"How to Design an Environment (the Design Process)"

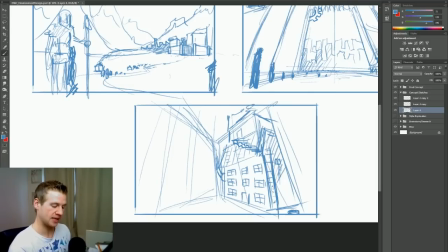(24:53)
We want to make sure that we shade things in the foreground to be a little darker. So for this closer building, we might want to show the windows a light and everything else is quite dark. We want to show these things layered, and then we want to show in the distance that sort of horizon that gives that city-esque feel,
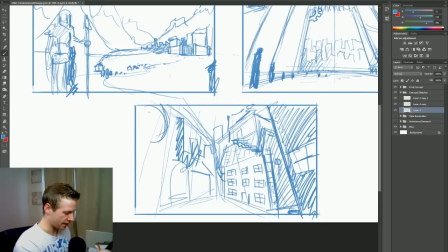(25:11)
really shade that in and gives that picture. And we might want that foreground character to be right here in the front, kind of facing forward. Again, really scribbly. I'm not going for anything refined at all. In fact, I'm going really loose just to get a very rough feel. In fact, I can zoom out.
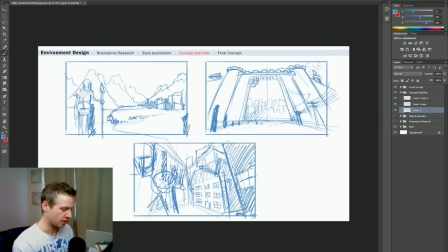(25:30)
And it's better to stay zoomed out when you're scribbling along like this, so you can be loose, not worry about getting caught up in details. That's the last thing you want to do, is get caught up in details, because we're just going for the feel, going for the layout.
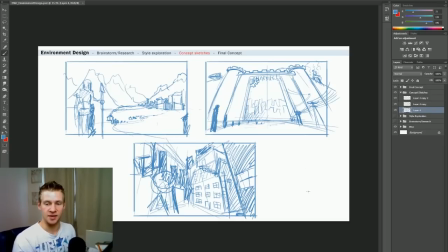(25:44)
And when I'm happy with that, we can just kind of see these things in comparison to one another and think, okay, what do I want to go with? Do I want to go with this left one where everything's very distant from the city? I'm going to say no, actually, to be honest. I'm going to not go with that idea because I think it's a bit too separate from my initial concept,
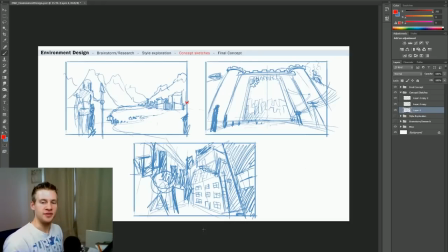(26:02)
which was this medieval technology mix, right? I think that's a little too medieval, and even this is a little too medieval, even though it mixes quite well with the concept, because I get more room to show the culture in the vicinity of it.
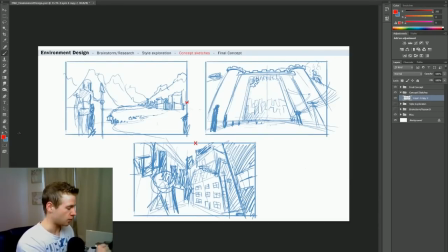(26:18)
I think this is actually the one to go. So I'm just going to put a little green tick here. So this is the one I'm going to go with. Now, it wasn't my initial idea. I found that through my exploration process, and that's why it's really important to open up to your concept sketches being variant and open and loose.
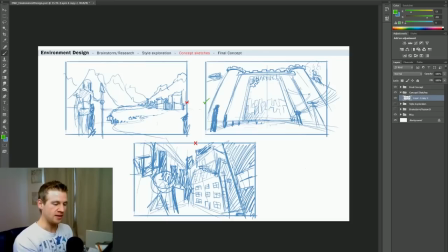(26:35)
So I'm going to go with an idea like this for my final concept.
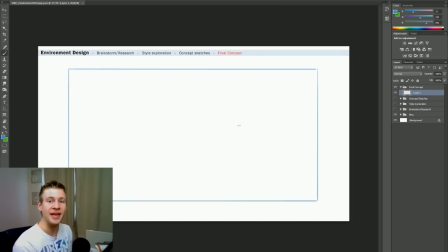(26:39)
So now I know what direction I'm going with for my final concept piece, but that doesn't necessarily mean I know how it's going to end up. So I want to really lay it all out first in the simple sort of aspect before I get to the details.
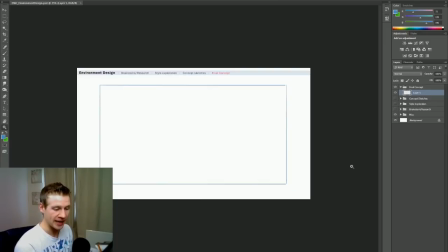(26:52)
I'm going to do this by zooming out and getting very sketchy. So when I zoom out, I force myself to loosen up a little bit because I can't get into the details. And in zooming out, I just want to really rough out a few of the elements I want to keep from my concept sketch.
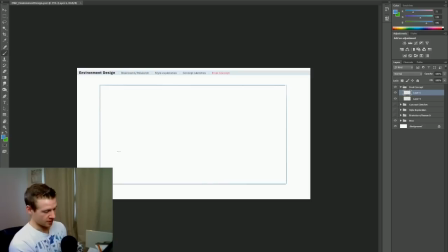(27:08)
Now, one of those is going to be quite a medium-sized horizon, medium to low based horizon with a bit of a curve on it, just to show that there's a bit of a curve of perspective here that we're seeing quite a lot.
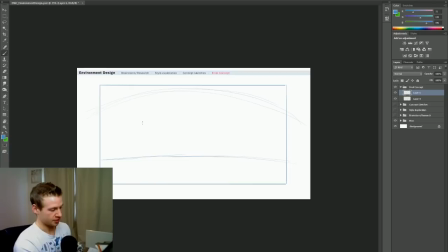(27:22)
I'm going to add just a reference curve here, and I'm going to show a few perspective lines with a center line that's vertical. So just with a few of these reference lines, I'm going to be able to build my my picture around it. So I know I want a gate, and I want that to be the main part of this image.
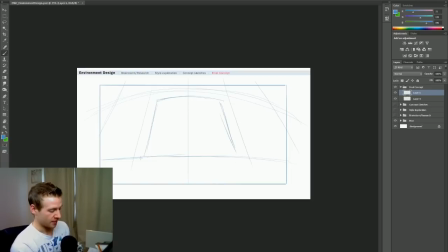(27:41)
Now, it's an open gate, which must mean, of course, that there is a moat, very, very, very, very large sort of bridge across it. That is the door of this gate.
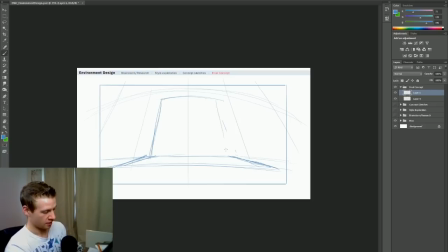(27:53)
So I'm going to make the gate slightly smaller so I can show more perspective of the giant gate drawbridge. Okay, I want to show some of those wires hanging down, hanging onto that drawbridge, and it's got to be just huge.
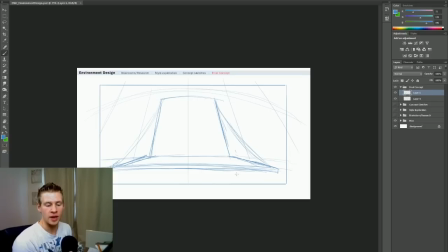(28:09)
Now, this is a scenario quite clearly where we will be able to easily show a sense of scale. So for example, if I draw a person this size, we know that the gate's not that impressive. But if I draw a person this size, we think, oh, that's ridiculous.
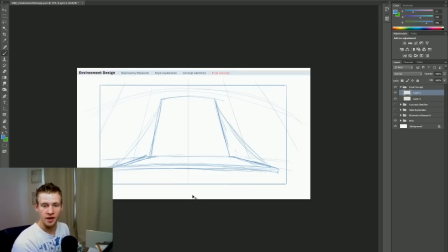(28:26)
That's not even a person, that's a dot. Okay, so how do we make that realistic? Let's perhaps have a few loading stations where there are these buildings, keeping in mind again that this is a building that I'm drawing right now,
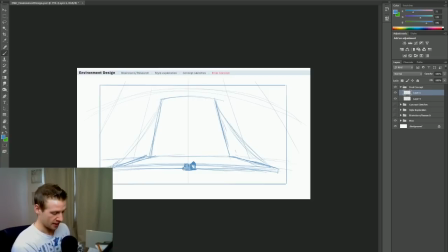(28:39)
this little area here with huge stair areas and lifts and lines of people waiting to get into the city, and have this line of people come all the way to the foreground and very quickly get bigger and bigger and bigger until we get to a character in the foreground.